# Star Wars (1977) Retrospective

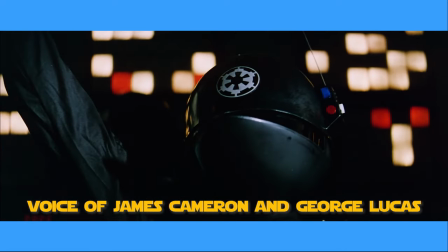(29:11)
and the big highly technical empire, the English empire, the American empire, lost.
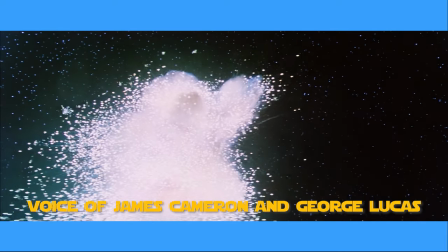(29:19)
That was the whole point.
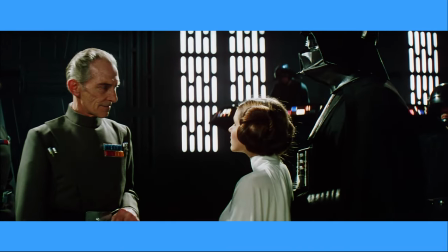(29:21)
Essentially, the empire and the two main villains serve as a cautionary tale against dangers of unchecked government authority resonating with historical and political contexts.
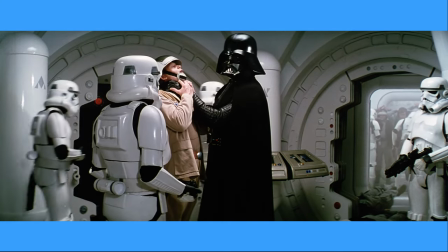(29:30)
Back on the rebel ship, Vader confronts the rebels through ruthless interrogation. Despite David Prowse performing the character physically,
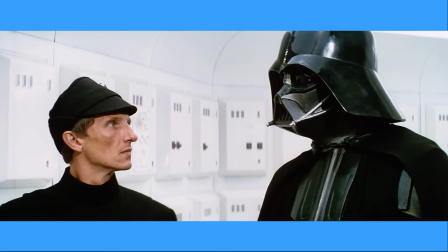(29:37)
Lucas saw a different voice for While I can sympathise with Prowse about being unable to serve both the physical and voice roles,
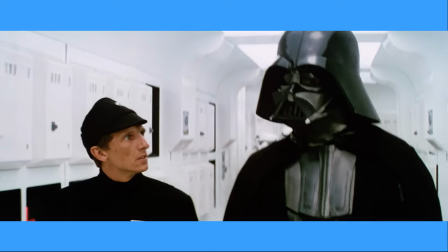(29:43)
he can't blame Lucas for making the change when comparing the voices.
Where is the data you intercepted?
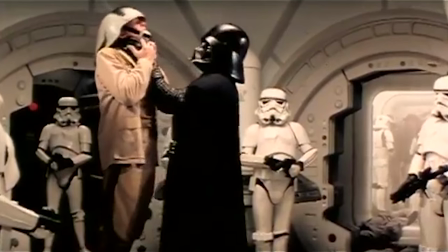(29:50) What have you done with those information tapes? We intercepted no information! The Death Star plans are not in the main computer.
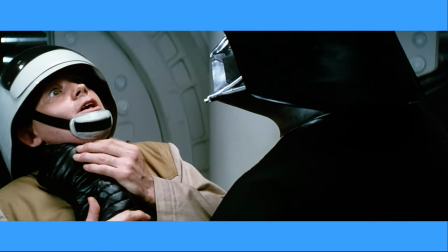(29:59) Where are those transmissions you intercepted? What have you done with those plans? We intercepted no transmissions!
Renowned actor James Earl Jones was hired by Lucas in the later stages of post-production.
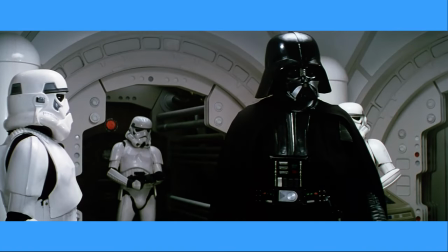(30:10)
Jones' deep, modulated voice coupled with a commanding delivery completes the character as a symbol of terror.
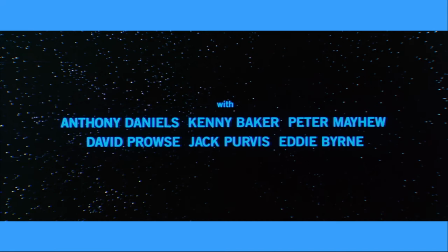(30:16)
Respecting Prowse's performance, Jones refused to be credited for his role in the film.
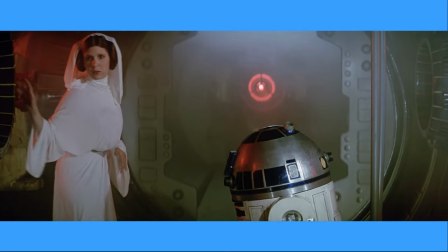(30:21)
As the Imperials close in, a desperate Princess Leia stores the Death Star plant within R2-D2, with the two droids managing to flee through an escape pod.
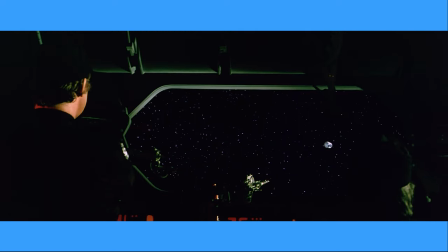(30:29)
And now we've reached the first plot hole in the Star Wars films, and trust me it won't be the last. That being said, the Imperials decided not to shoot the escape pod that carries C-3PO and R2-D2 because no life signs were detected. Now, logically, the Imperials can't hit the escape pod, otherwise there just wouldn't be a film.
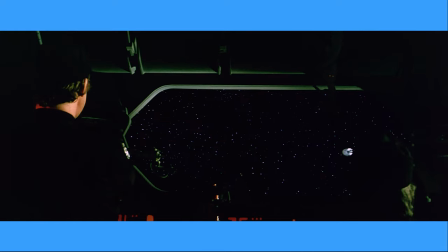(30:46)
There have been attempts to explain this plot hole, as according to the official canon on the wookieepedia website,
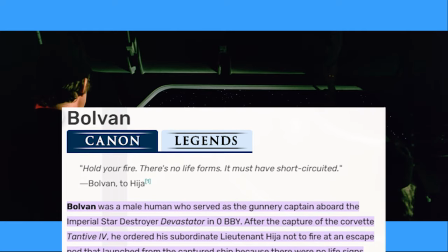(30:52)
when Heeja pointed the pod out, his superior officer Gunnery Captain Bolvin ordered him not to shoot,
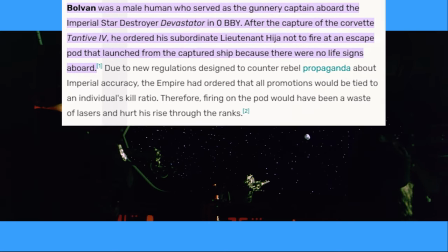(30:57)
as there were no readings of life signs on board and Imperial regulations that tied Gunnery officers' promotions to their kill ratios, would label shooting an empty escape pod as a wasted shot.
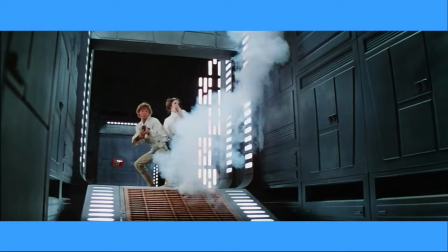(31:07)
Now, based on the film and the TV shows, if the Empire is measuring shots to kill ratios as a means of promotion, no one in the Empire would ever get promoted.
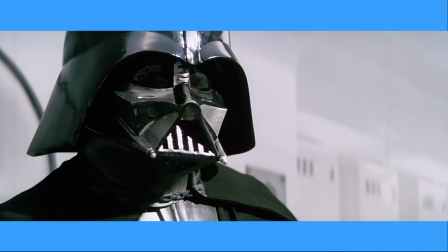(31:15)
Anyway, Leia is captured, accused of being a traitor to the Empire by her estranged father, and is now a prisoner.
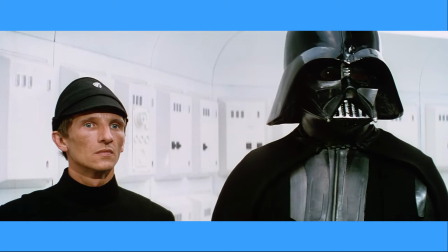(31:21)
Concluding that Leia must have hidden the plans in the droid in the fleeing escape pod, Vader dispatches stormtroopers down to the planet in search of the plants.
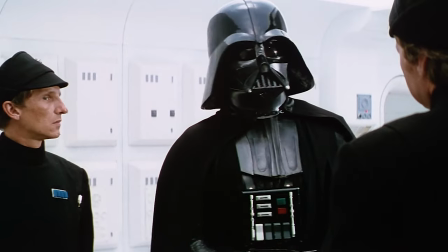(31:28) I made a Darth duty.
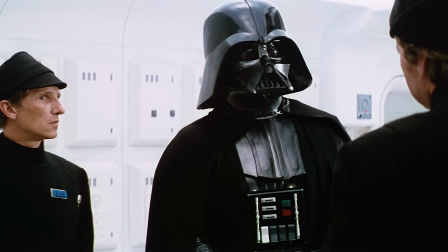(31:34) I sifted my pants.
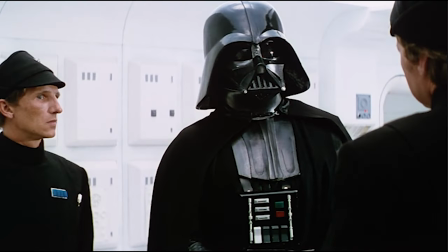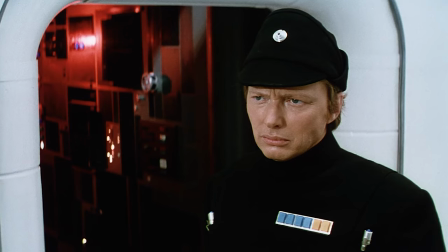(31:44) My diaper's gone over to the dark side. I got pages of these, I could go on.
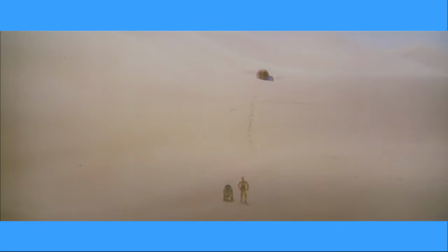(31:50)
Landing on Tatooine, C-3PO and R2 find themselves in unknown territory, showcasing Lucas' world-building approach.
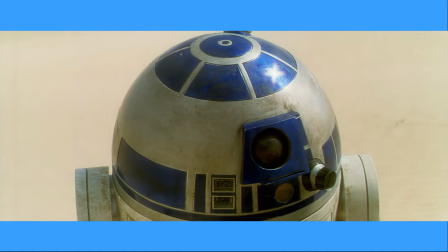(31:56)
The arid, expansive desert landscape starkly contrasts the confined and metallic environment of the Rebel ship.
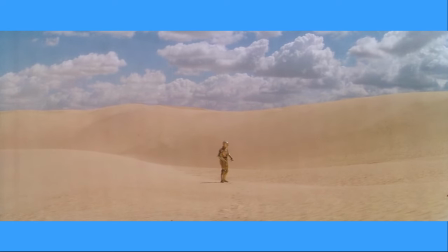(32:03)
The wide shots capturing the vastness of Tatooine established a sense of isolation and emphasised the character's vulnerability in an unfamiliar and harsh environment.
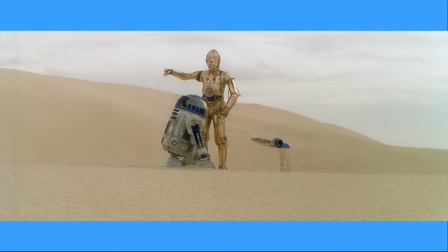(32:12)
Barely a few hundred metres from the escape pod, the pair began arguing over which way to go to reach safety, eventually deciding to go their separate ways.
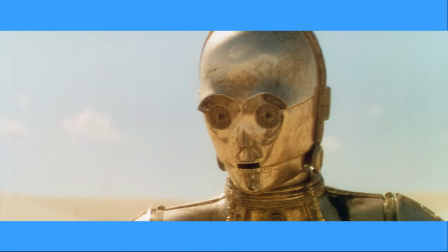(32:19)
To add to the universe's uniqueness, Lucas wanted some of the droids, such as R2, to communicate through beeps and whistles.
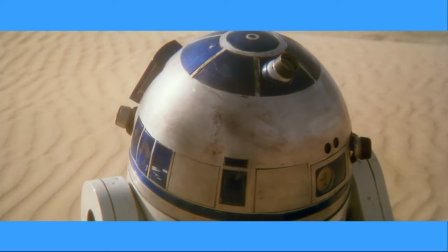(32:26)
Lucas wanted R2 to sound like an electronic five-year-old kid.
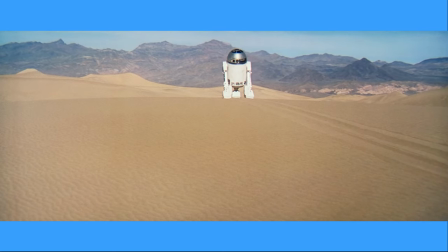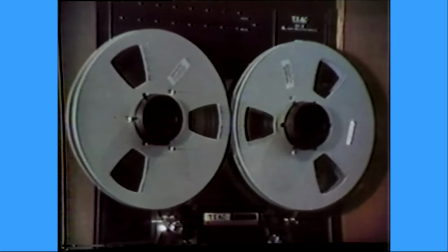(32:35)
To achieve this, Burt would speak into a microphone attached to a synthesizer to create this sound, resulting in a blend of human and electronic sound.
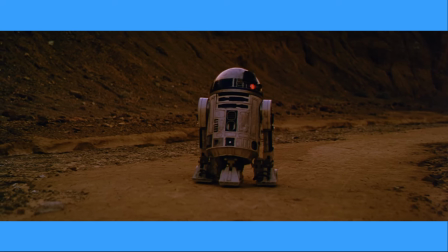(32:48) Where do you think you're going? Well I'm not going that way.
This unique voice gave character to R2, allowing editors to cut R2 for reactions.
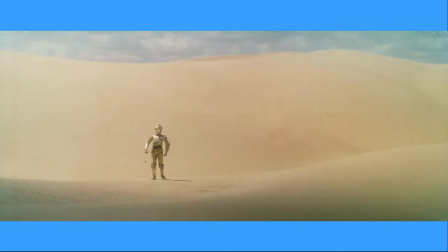(32:56)
As the droids journey separately, Lucas uses wide shots to capture the expansive desert landscapes, reinforcing the character's smallness.
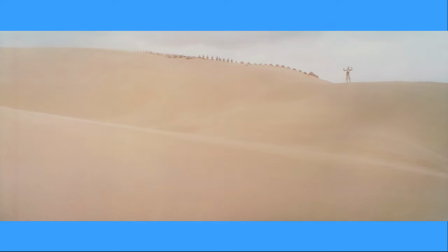(33:04)
The Tatooine desert's golden and brown hues symbolically contrast with C-3PO and R2's metallic design.
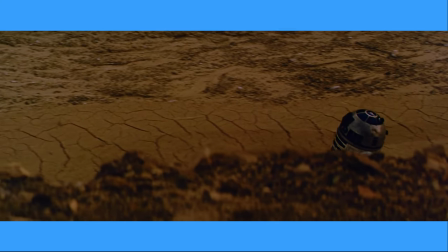(33:10)
R2's scene in particular, marked by wide and high angle shots alongside the eerie silence punctuated by the beeps and whistles of R2,
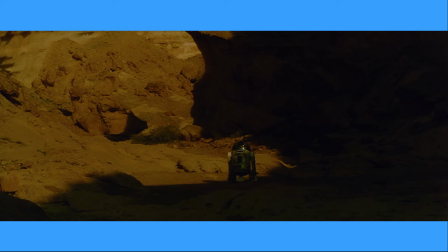(33:17)
creates an atmosphere of unease, inviting audience sympathy.
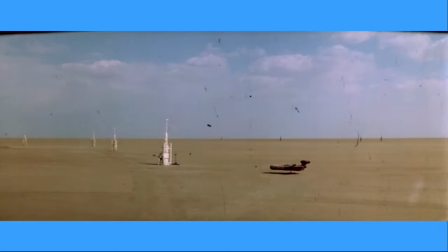(33:21)
In Lucas' initial edit, the opening sequence featured additional scenes crucial in introducing Luke Skywalker and delving into his background.
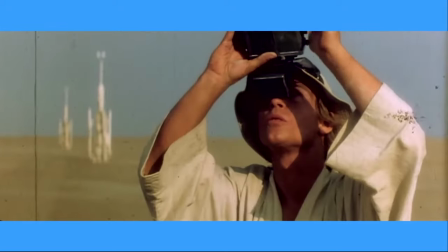(33:27)
Luke witnesses the battle in space through binoculars, setting the stage for his involvement. A conversation with Biggs' darklighter reveals Luke's comforting emotions,
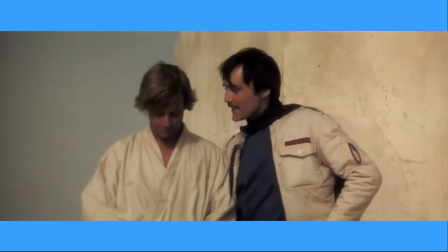(33:36)
torn between admiration for Biggs and a sense of duty to his uncle and Tatooine, creating a nuanced dynamic.
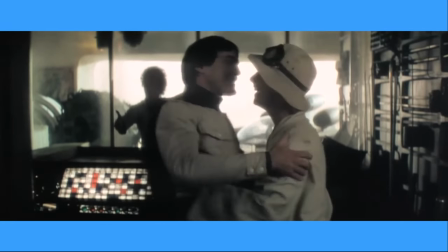(33:42)
Despite the significance of these scenes and providing depth to Luke's character and motivations, they were strategically removed from the final cut.
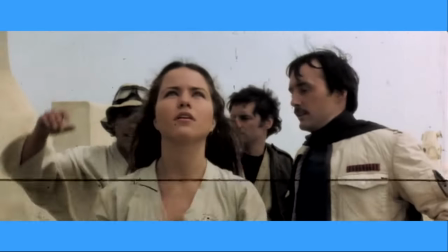(33:49)
The decision was fuelled by considerations such as information overload for the audience,
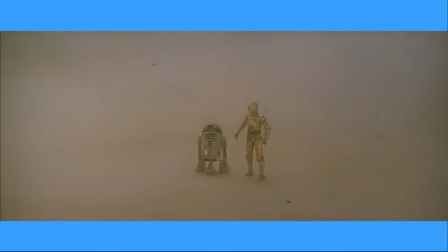(33:53)
and a realisation by Lucas that narrating the story from the droid's perspective heighten Tatooine's alien and threatening ambience, aligning with the film's overarching thematic choices.
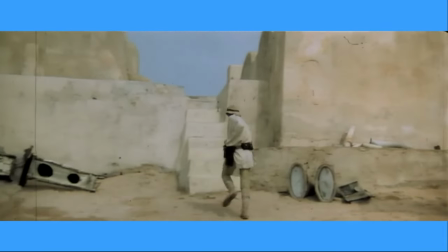(34:03)
Before, by showing Luke on the planet, there was no mystery, he knew the planet was inhabited by people, but now when you go to the planet with the robots, you don't know what you're going to find.
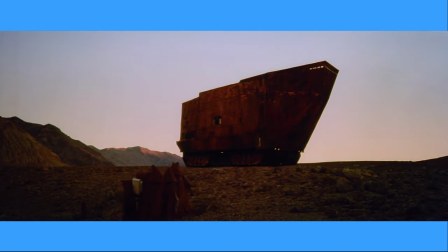(34:12)
Unfortunately for R2, he's walked into a trap, captured by opportunistic Jawas and tossed into their sand crawler among a vast array of scrap and damaged droids.
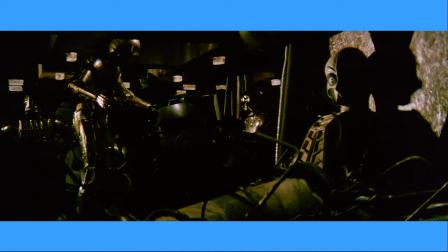(34:22)
Reunited with C-3PO, the pair is now trapped to be sold by the Jawas.
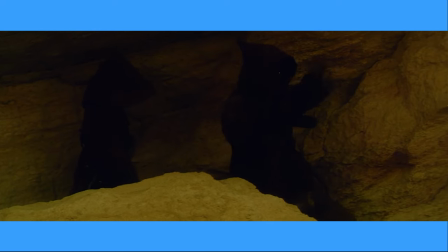(34:26)
To create the Jawa language, Burt studied several African dialects, in which he would have employees record and then speed up or alter.
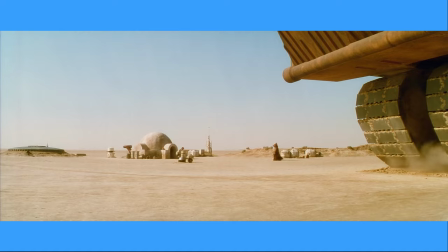(34:37)
Now controlled by the Jawas, the droids are selected for sale at the next farm, which happens to be the home of Uncle Owen and Aunt Beru, as well as a young twink, oh hang on, um, sorry hang on, a young man named Luke Skywalker.
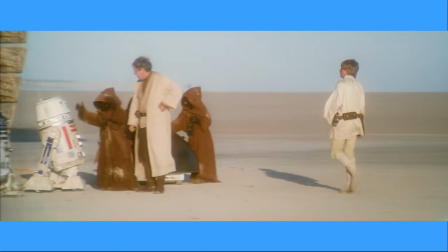(34:50)
While this scene wasn't originally meant to be Luke Skywalker's introduction, the scene seamlessly adapts to this new role.
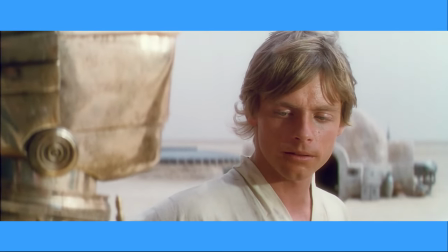(34:55)
It works because it showcases the context of Luke's daily life.
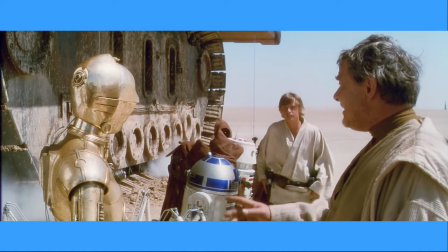(34:59)
His frustration with his uncle and his interaction with the droids establish him as a relatable, if pretty, character.
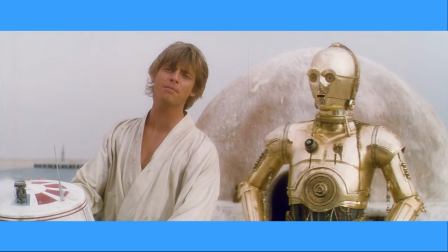(35:05) But I was going into Tosche Station to pick up some power converters!
The audience witnesses his daily struggles, aspirations and resourcefulness, forming an immediate connection with the young farmer.
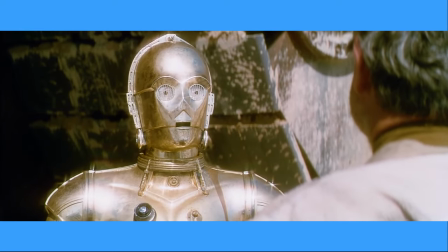(35:14)
As Uncle Owen hires C-3PO in a humorous exchange, Of course you haven't sir, not in an environment such as this.
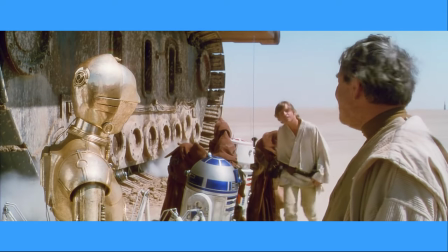(35:20) That is why I have been programmed.
Luke receives instructions from Uncle Owen to refurbish C-3PO in a red R5 unit.
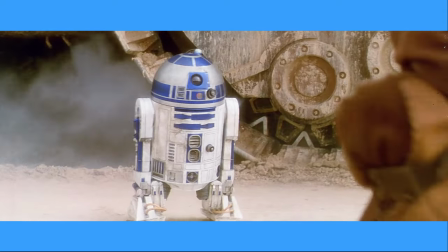(35:27)
However, as R2 witnesses his best man abandoning him in a pretty dodgy act, the R5 unit conveniently experiences what I feel when I stare at a blank page.
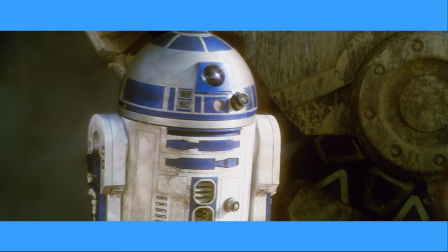(35:35) It's R2 unit has a bad motivator, look!
Seizing the moment, C-3PO persuades the Skywalkers to bring R2 into their employ.
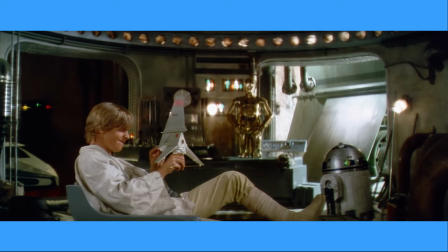(35:42)
In the garage, Luke begins cleaning the droids while simultaneously daydreaming of a life beyond the confines of a farm.
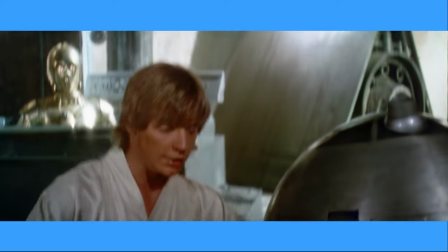(35:48)
Mark Hamill's performance and poignant dialogue offer the audience profound insights into Luke's character,
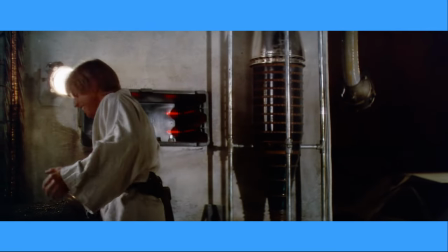(35:54)
revealing a relatable blend of youthful frustration and an earnest yearning for adventure.
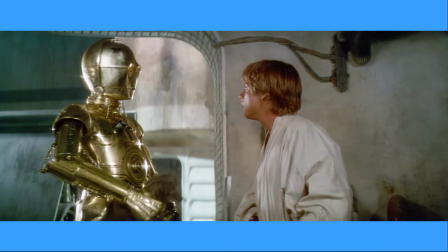(35:58)
The mere mention of the rebellion snaps Luke out of his daydreaming haze, sparking genuine excitement for a life beyond Tatooine.
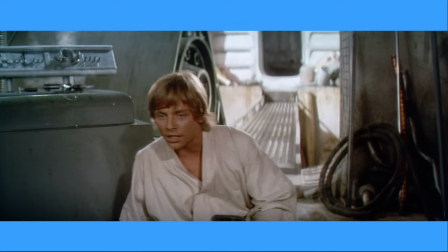(36:05)
What's excellent about Luke's character is that, despite his whiny demeanor,
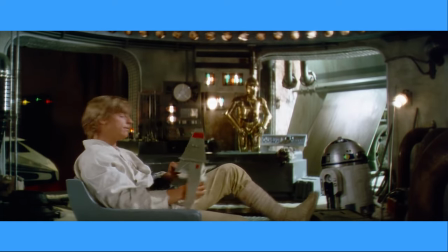(36:09)
Luke's desire to break free from the monotony of a farm life resonates with many viewers who have experienced similar yearnings for something more.
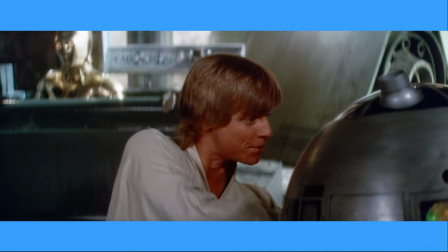(36:16)
It's a classic fairy tale archetype expressed visually in a relatable way.
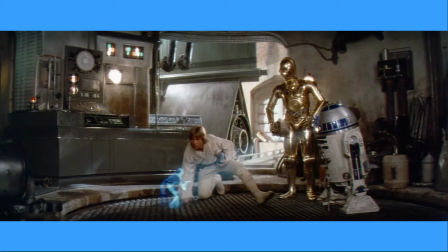(36:20)
The narrative takes a swift turn as R2 projects Princess Leia's holographic message, injecting urgency into the narrative, while fuelling Luke's longing for adventure.
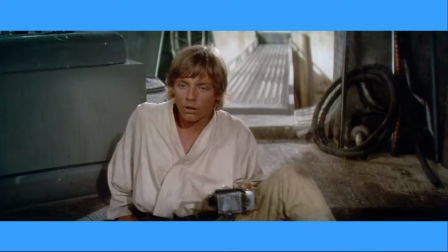(36:29)
The reference to a mysterious man named Obi-Wan Kenobi adds an intriguing Leia, setting the stage for the introduction of a mentor figure.
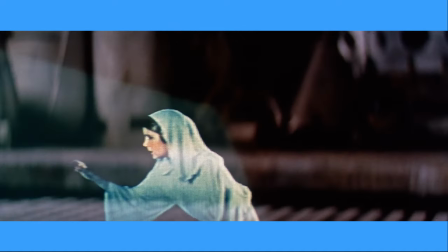(36:36)
Using holographic technology as a messaging system adds a futuristic touch and engages the audience.
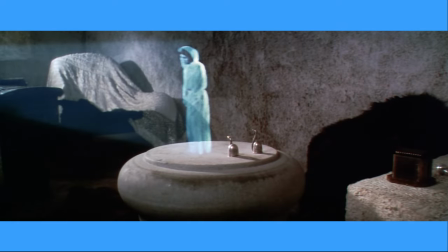(36:41)
Behind the scenes, Carrie Fisher's performance was captured by standing on a turntable,
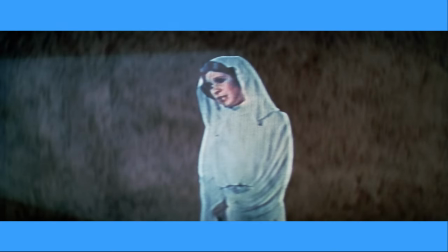(36:46)
allowing dynamic angles that seamlessly integrated her performance into the garage and Ben's house scene.
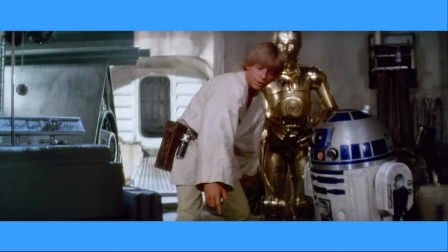(36:51)
However, Luke's frustration mounts when R2 refuses to play the remainder of the message, abruptly pulling him back into the harsh reality of farm life as Aunt Beru calls for his attention.
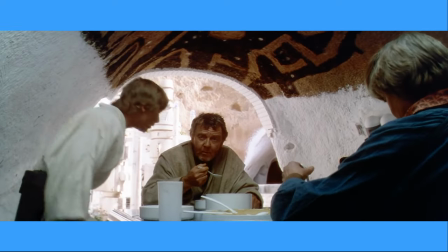(37:01)
Luke's yearning for adventure is reinforced in the dinner scene.
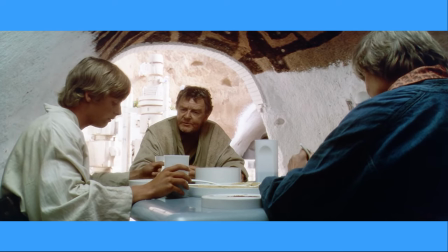(37:04)
The family dinner adds realism and relatability to the fantastical setting, allowing the audience to connect emotionally with Luke's aspirations and struggles.
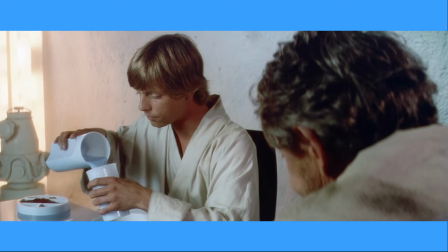(37:12)
The subdued natural lighting and practical effects, such as the iconic blue milk, create an intimate yet fantastical atmosphere.
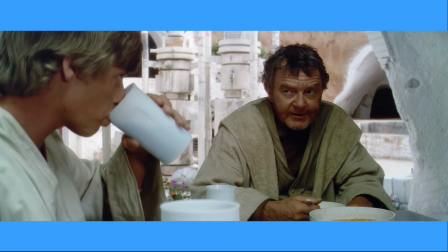(37:19)
Uncle Owen's protective nature and reluctance to let Luke join the academy contrasts with Aunt Beru's more empathetic understanding of his yearnings,
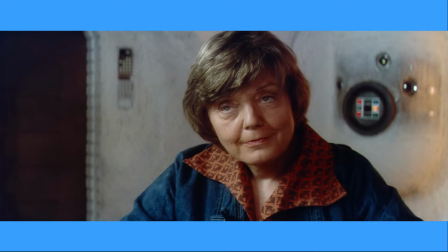(37:27)
emphasising emotional beats and unspoken tensions.